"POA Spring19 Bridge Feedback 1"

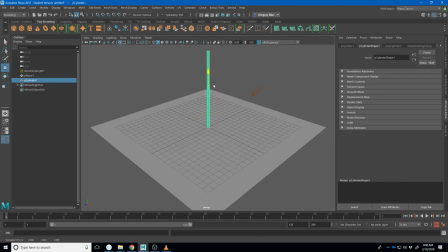And then we'll do 6. Okay, we got that. Turn on my shadows, ambient occlusion. Yeah, so we're getting some.
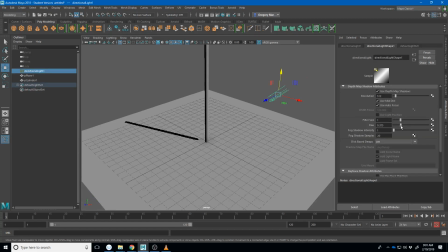There we go. Getting that shadows, but if we turn up this bias, it starts moving away from our base. And so make sure that bias is pretty low. And then the jaggedness you're getting here is about turning up this shadow map resolution.
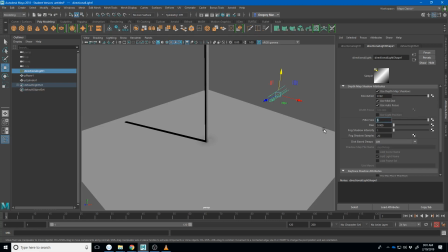Sometimes if you turn up the filter size a little bit too, that'll also like soften the edge of the shadows just a little bit. And you can play around with it. I don't know what, sorry, I'm just testing some of these out to see what we get. You can play around with it just a little bit and try turning on this.
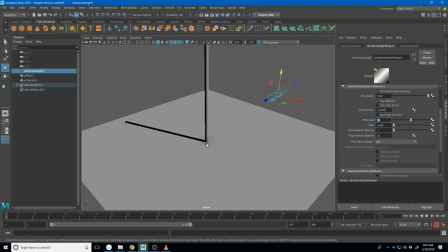Does it use autofocus? Yeah. So I don't know if you can tell it on mine, but when I turn off this use autofocus,
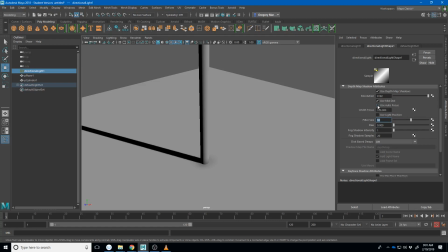I get a little bit of a softer shadow. So it really, like, there's some different settings you can play around with here to try to soften those shadows and get them a little nicer.
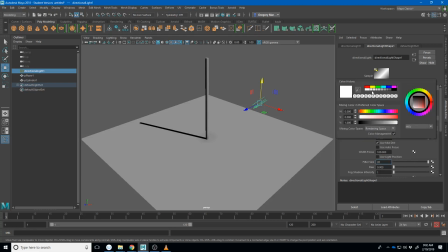And then again, if we added just a little bit of color to this, like not much, but just a little bit, right, versus a second light, and so we can use any type we want to.
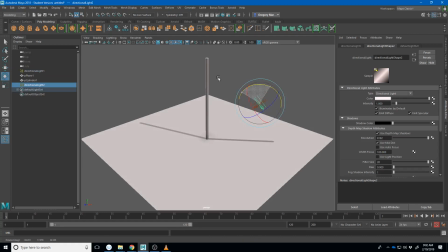I'll just duplicate this, turn it in this direction, move it over here. I'll go ahead and turn off the shadows on it so it's not casting shadows. And maybe instead of red, I would do
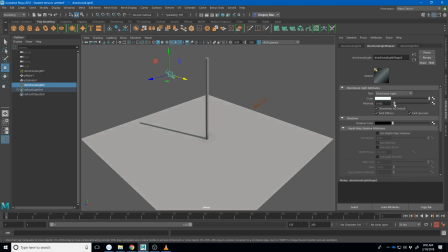blue, and then just turn that intensity down just a little bit more. And so we're starting to get a lot more nuanced lighting in here.
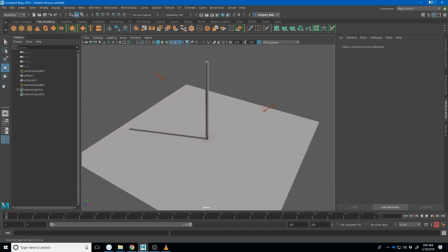So I think it just needs a little bit of something like that to pull this together,
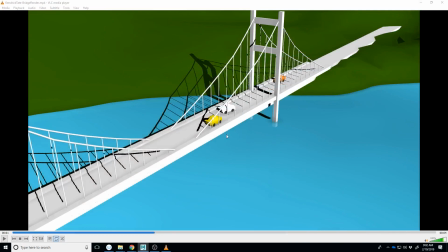because right now it's very simple on the lighting, and I think it's kind of hurting it. I do think your models are interesting. You got this little fan on the back, and you can tell that you put a little extra work into all that.
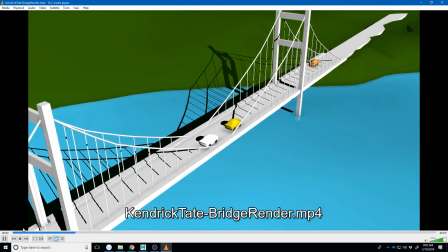In terms of the animation, I think the animation could still use another pass. So, like, it feels very segmented.
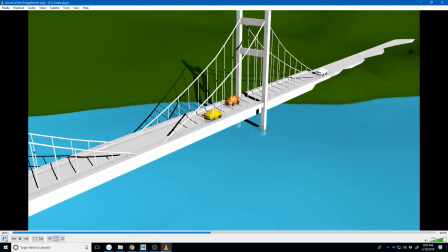Like the car drives forward and stops, and then like each action doesn't feel like it's overlapping the other.
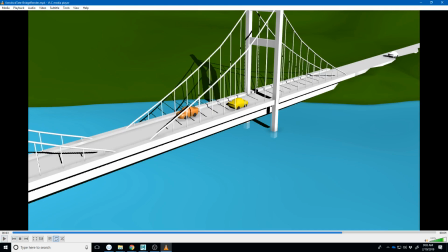It's like there's the pull forward to the back of the car, pull sideways over to the next lane, pull forward in front of the car, pull sideways over into the next lane, pull forward, and like that just needs to feel like all like one kind of simple motion, even if it slows down here just a little bit and then speeds up.
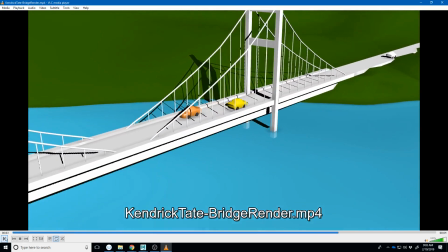Right now it just feels like I can see the keyframes a little too clearly, and sometimes that's just softening some stuff in the graph editor.
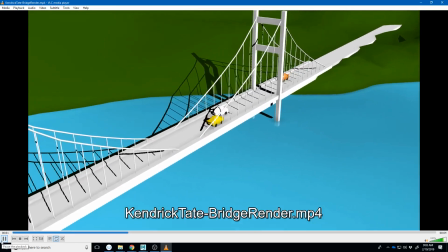Sometimes it's you need a couple more keyframes to smooth it out.
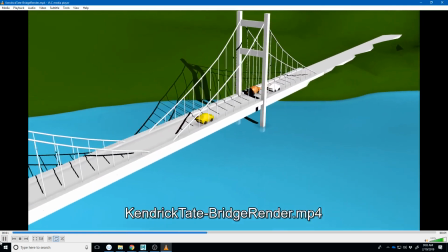Sometimes you need to stretch some keyframes apart because you have them happening,
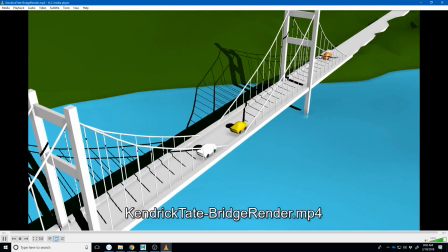like if you have a keyframe on frame 10 but then you have another one on frame 12, and then another one on 13,
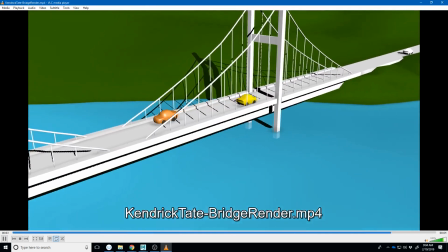like that's a lot of keyframes, and maybe we're able to see the like stop and start a little too clearly.
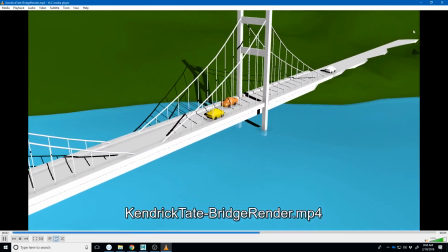And so sometimes you just have to smooth those out, stretch them out a little bit, or just again, the graph editor is going to help you a lot on it.
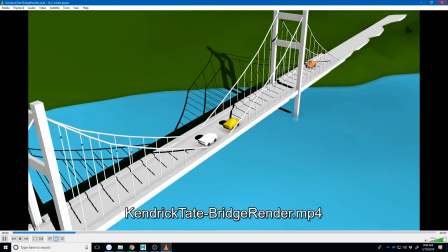I would probably work on the timing first and then go into the graph editor to try to work with smoothing that out.
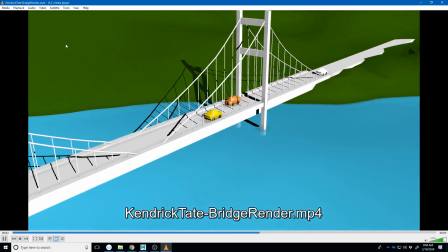So again, I like the subtle camera motion.
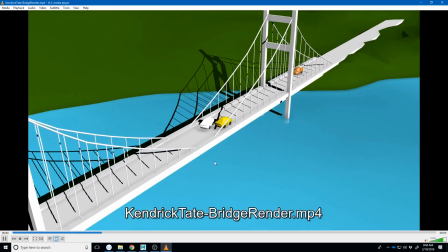And I think that really helps. Again, just keep pushing on it. Like this, I like to say, you're never finished.
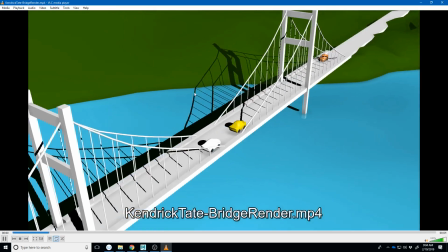You just run out of time. Well, since you can turn in a revision, you have a lot more time, and so you can keep doing revisions on this to continue to improve it.
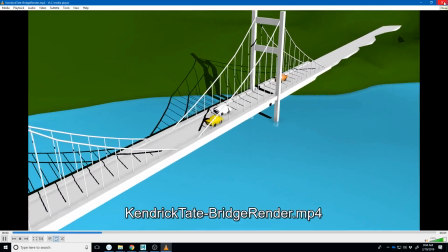So cool. Keep up the hard work.
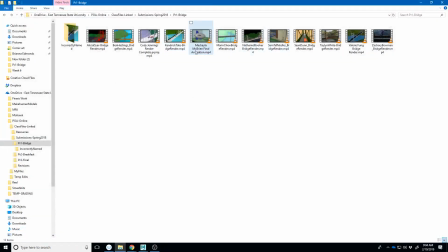Michaela.